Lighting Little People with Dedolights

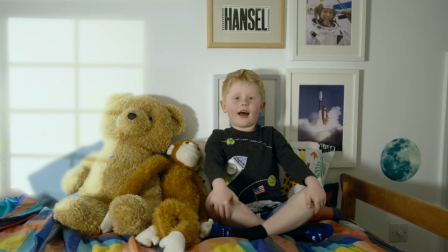Hello, my name is Hansel and I'm 5.
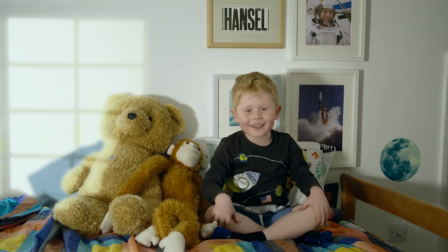And older one, but I'm 6. That was my birthday yesterday.
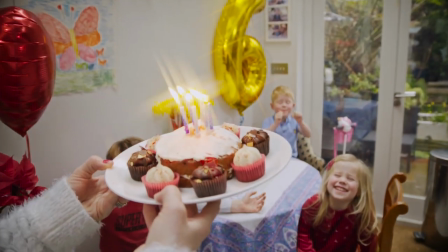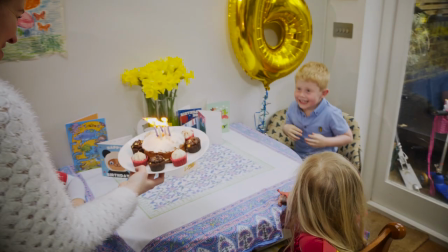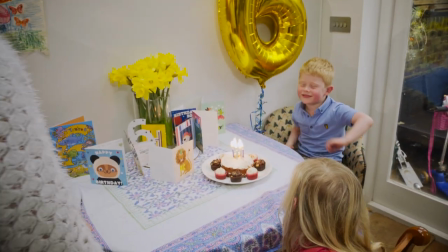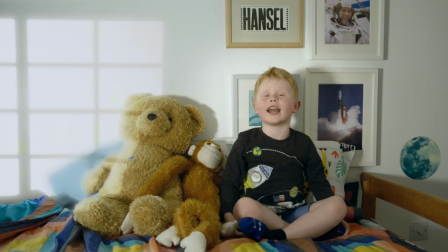Loads of presents, ate loads of cake, and I even blew out the candles.
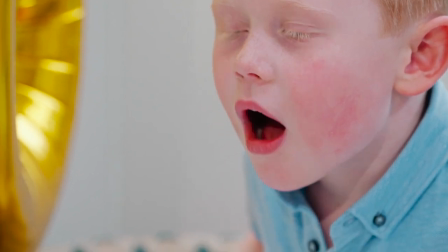This is my son Hansel, and he's volunteered his birthday weekend to help me demonstrate a few quick and easy lighting setups that'll be useful for shooting actuality for documentaries or a reality show. I'll be using three of these D-LED 7 lamps and some of Dedolight's lighting effects kit.
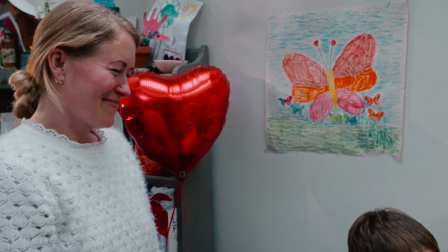When I was eating my cake, Mummy was crying, but it was happy tears because I was born 6 years ago.
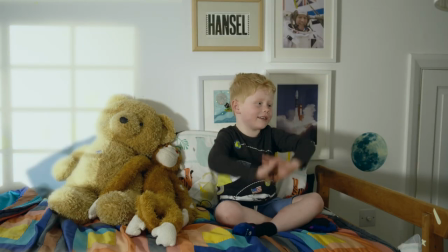And did you know, you don't just grow in your mum's tummy, but the womb.
Okay, to save Mummy from her blushes, let's see how these lights and accessories are set for the birthday cake scene.
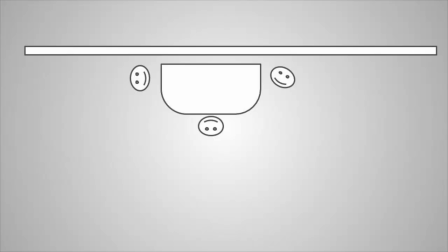The kids sit at a table set against the wall, and the scene begins when Mummy brings in the cake.
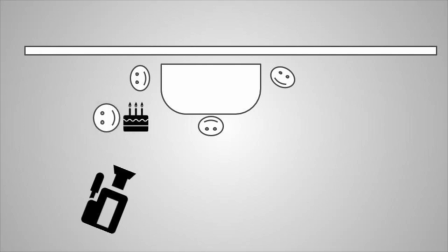I'll cover the action with a handheld camera from here, and I don't want to catch any of these lights in shot.
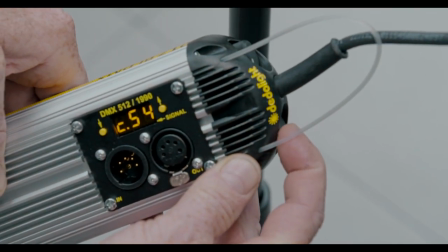The key light is in the sky, so I've adjusted the D-LED 7 bicolour lamp to match the camera's white balance setting and keep things looking naturalistic.
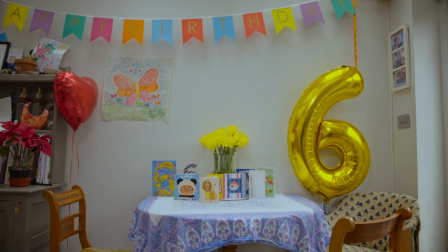In this setup, I'm using two lamps. The first provides a fill light, and the other gives a little boost to the background using this DP1 projector,
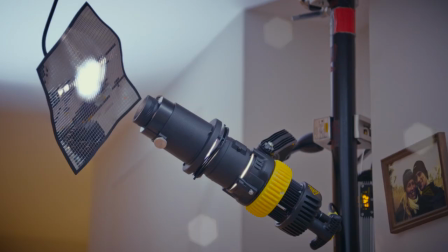and hanging off the end of that, a new gadget that reflects effect light. Dedolight call it the Eflect. See what they did there? Reflect, effect, Eflect.
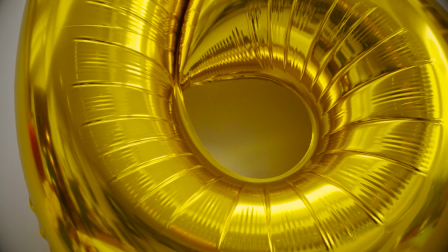I'm using it to pop an extra sparkle in the birthday balloons and give a little texture to this plain white wall.
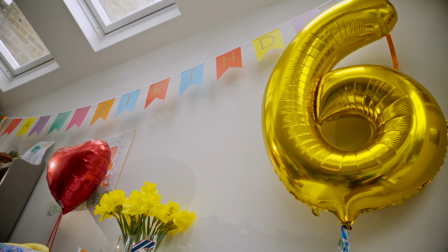The light patterns should enhance but not dominate the scene,
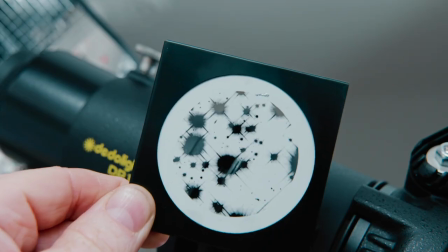so the D-LED 7's output is throttled by a supernova gobo to keep the effect super subtle. Fortunately, this whole thing only weighs about 800 grams, so I can clamp the whole lot to a pole cap,
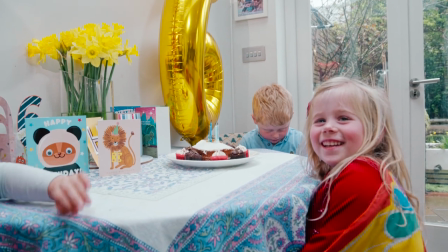which keeps the lamps up high and out of the way of the little partygoers. I know it looks like I'm pointing 90 watts of Dedolight power into a Transformers handkerchief, but the Eflect kit is based around these flexible mirrors, and essentially it means I can sprinkle light wherever I need it.
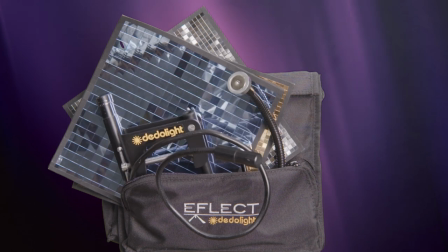The kit comes with a couple of flexible arms and the mirrors stick on them magnetically. And if you use these effects filters and these coloured gels, you can get really arty with your backgrounds.
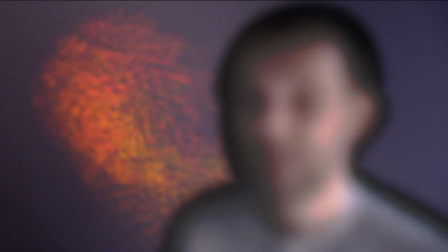For example, when I had some interviews to shoot against the plain office wall, I used the Eflect kit to create these textures and patterns.
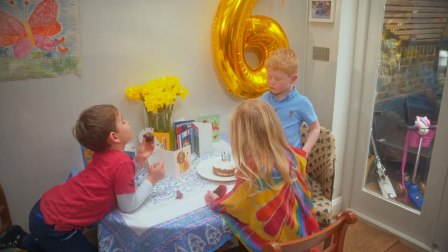Now back to the birthday cake scene, and I'm using a parallel beam adapter as a fill light.
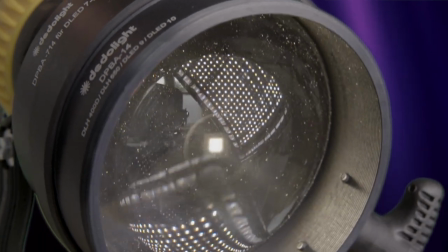This mega magnifying glass makes the light pretty harsh. In fact, it increases the light intensity by 300%.
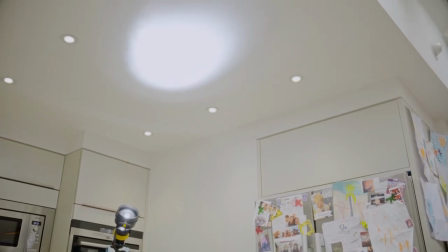But now that 90 watt D-LED 7 is powerful enough to bounce off the ceiling, which is great because I can position it out of my way behind the camera. I've seen documentary DOPs use this trick with an 800 watt redhead, but with this versatile little LED lamp, I don't need to worry about the heat of tungsten on my back.
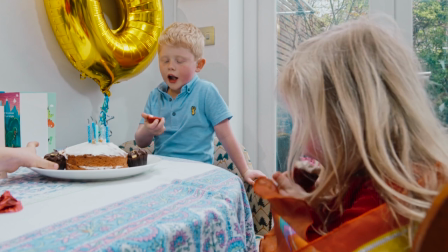Nice cake, Hansel. I feel sick.
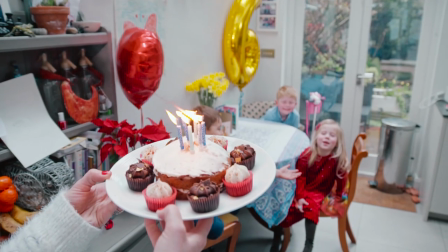Ah, well, you can't please them all. So, this two lamp setup was a quick and easy way to give a natural scene a little boost.
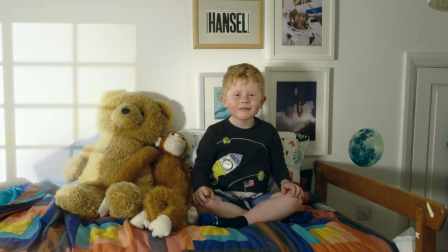And now I'll explain how the Dedolights were set up for the interview.
You didn't say action, did you? Action. Hello, my name is Hansel.
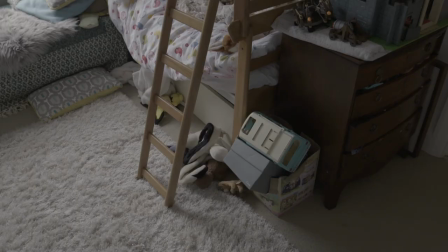We're enjoying typical inclement British weather, and that means there's low ambient light inside Hansel's bedroom.
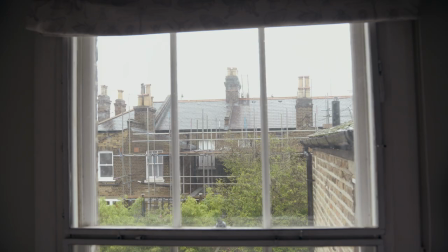I can't put any lamps outside the window because we're on the first floor and there's no sign the rain will stop.